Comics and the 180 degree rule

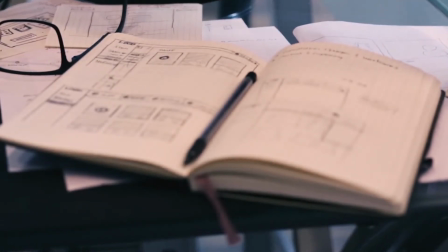0:00 Probably because of the limited visual education most of us have. When we start to get really into comics, we are grasping for a clear, objective way to see if what we're reading or what we're doing is any good. We know what we like, but is it good and why?
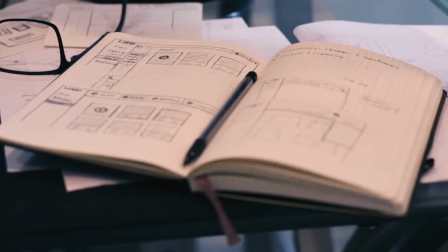0:17 We search for something authoritative, and eventually we get to the 180-degree rule.
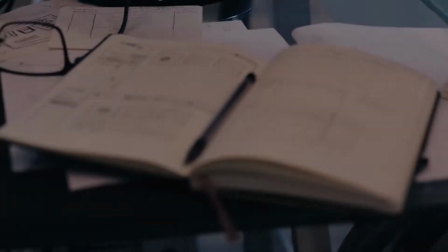0:24 But what is it? Well, let's imagine you have two characters talking on set.
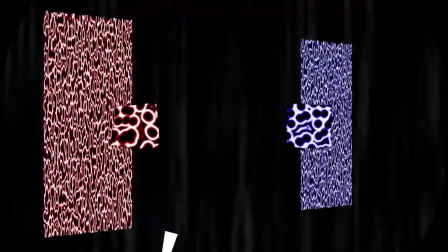0:30 The rule says that you should draw an imaginary line between them and never have the camera cross it.
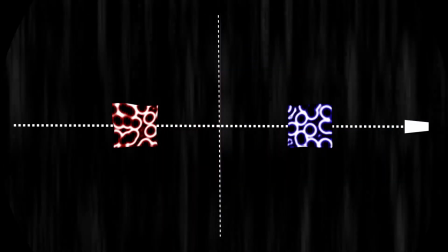0:36 Why? Because if you do, the characters will switch places on the screen.
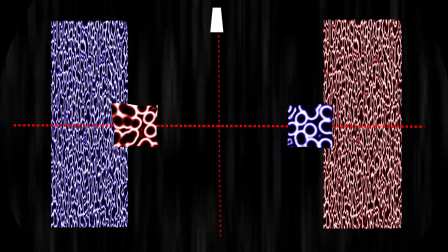0:41 The one initially on the right side of the screen will appear on the left side, and the one on the right side will appear on the left.
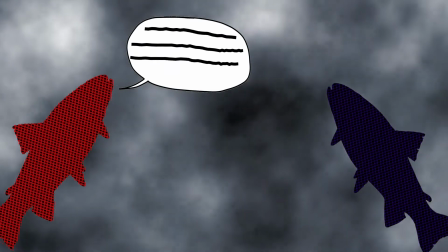0:48 At first, this hardly sounds catastrophical, but let's say you have those characters in a shot reverse shot.
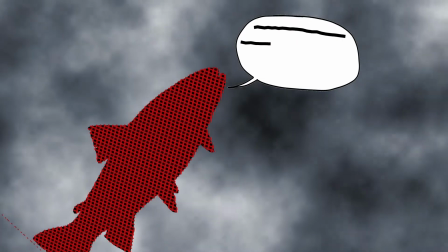0:55 And why shouldn't you? It's a very versatile technique.
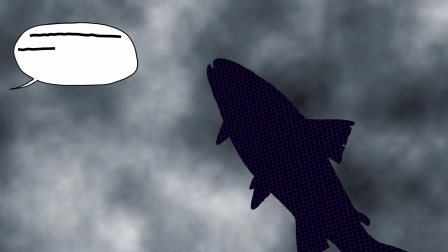0:58 You can have the characters talk to one another, react, even stare awkwardly, maybe without even having all the actors in the same room.
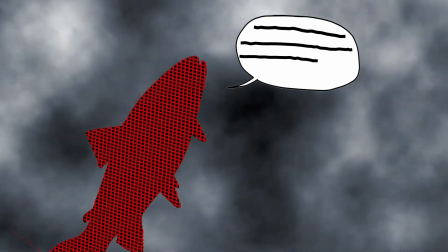1:06 And it can save time and money.
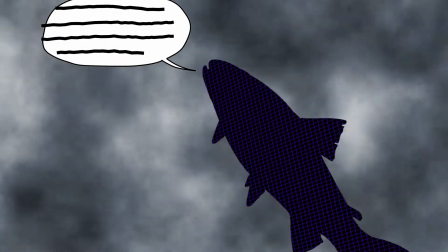1:07 You don't need to get the whole conversation in one shot, you just need to get good line readings from the actors, then assemble them, which might be much easier.
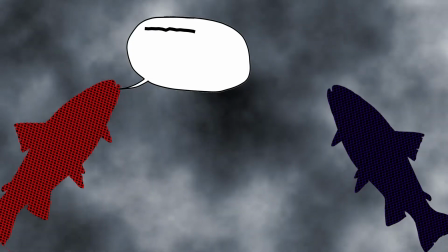1:16 This is the magic of film. Part of the trick stays in the eye line.
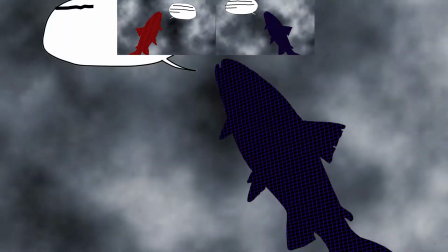1:20 As long as the characters have matching eye lines between cuts, which is to say, they seem to look at each other, you can get away with lots of stuff.
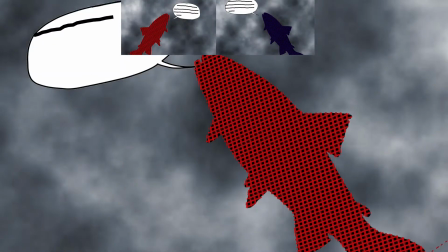1:29 This is where the 180-degree rule comes into play, because it makes sure that you don't have a character talking nonsensically to another character's back.
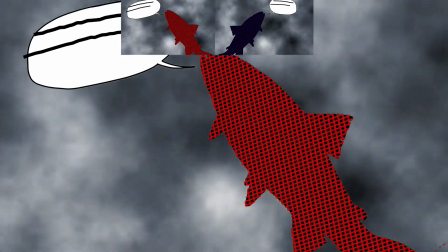1:37 Similar principles apply to movement.
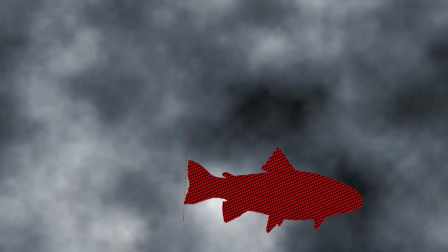1:39 When cutting, you generally want to preserve the actor's direction of movement, not have them flail willy-nilly around the screen.
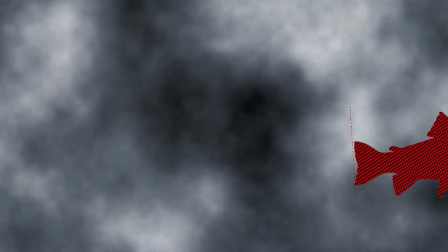1:47 If you have a character exit from one side of the screen, you'd want them entering from the one opposite, not from the same one, as if they forgot something and went back.
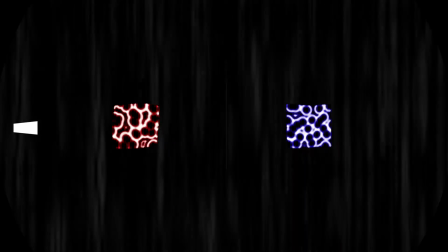1:55 So, the 180-degree rule is just a way of preventing at the production stage some problems that might appear in editing.
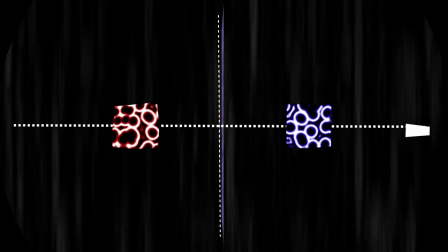2:04 Moreover, the rule presupposes and even imposes some pretty limiting compositions and means of conveying movement and dialogue.
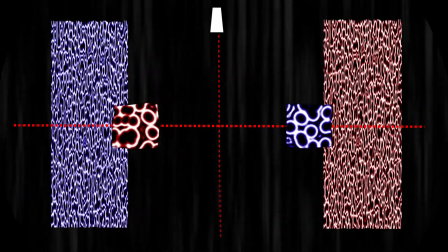2:11 All of these make it more of an industry guideline that assures timely and uneventful production, not an artistic rule that needs to be followed through and through. It's a convention. And if everything is done through the prism of the 180-degree rule, it makes things look conventional.
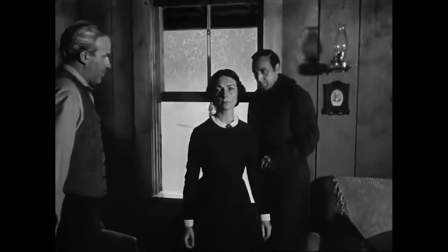2:29 It can prohibit you from finding new and exciting ways of staging a scene.
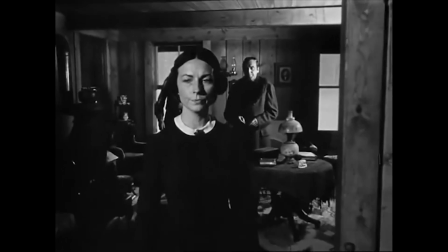2:34 On top of it all, we talked a lot about sets and cameras and shots and editing and actors,
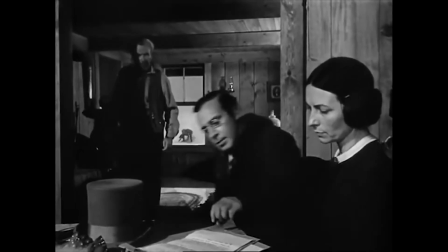2:40 all of which aren't really a thing in comics, at least not in the same way as they're in film.
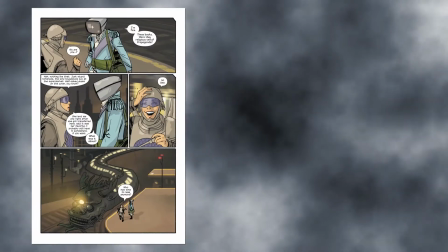2:45 Let us consider a few things. In comics, we don't always have a single constant shape for the frame, or panels as we call them,
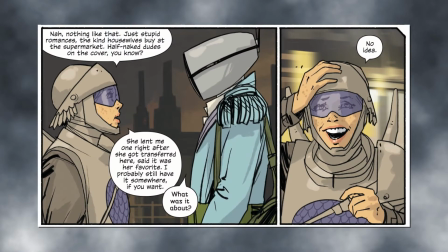2:54 in which case having the characters occupy the same side of the panel becomes a non-applicable concept.
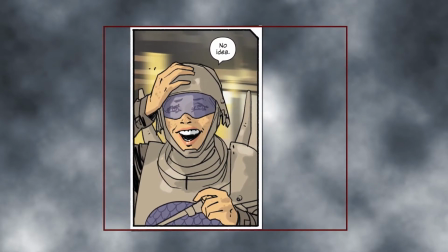3:00 A figure's position in the panel doesn't have the same meaning if the panel changes shapes and sizes.
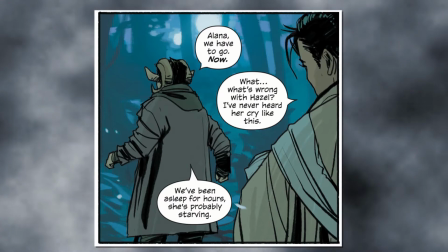3:07 Also, consider that we're using speech bubbles to convey speech and show who's speaking.
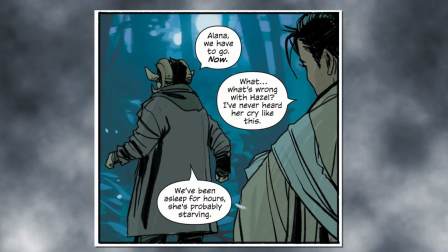3:12 Speech bubbles also are a way of drawing the reader's eye, focusing and refocusing them on subjects, which means that if a scene could be done in film as a series of shot reverse shots, in comics it might be drawn in just a panel or two, with framings that make the rule pointless to consider.
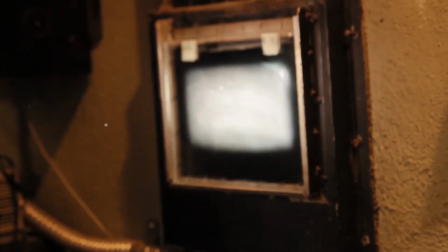3:29 Then keep in mind that a panel transition in comics isn't the same as a cut in film.
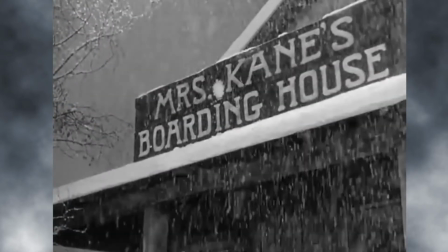3:34 In film, a cut aims to preserve the continuity of space and movement in a scene, up to the transition to a new scene where the continuity is broken.
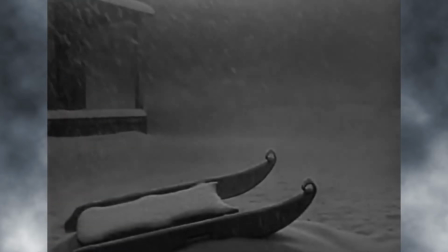3:42 In comics, things are a bit different.
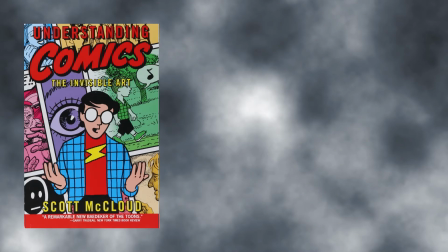3:44 So much so that Scott McCloud identified 6 panel-to-panel transitions, with Jessica Abel and Matt Madden adding a 7th.
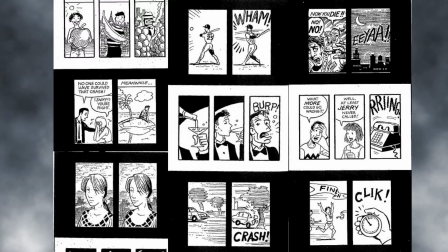3:51 They are as follows: moment to moment, action to action, subject to subject, scene to scene, aspect to aspect, non sequitur, and metaphoric transition.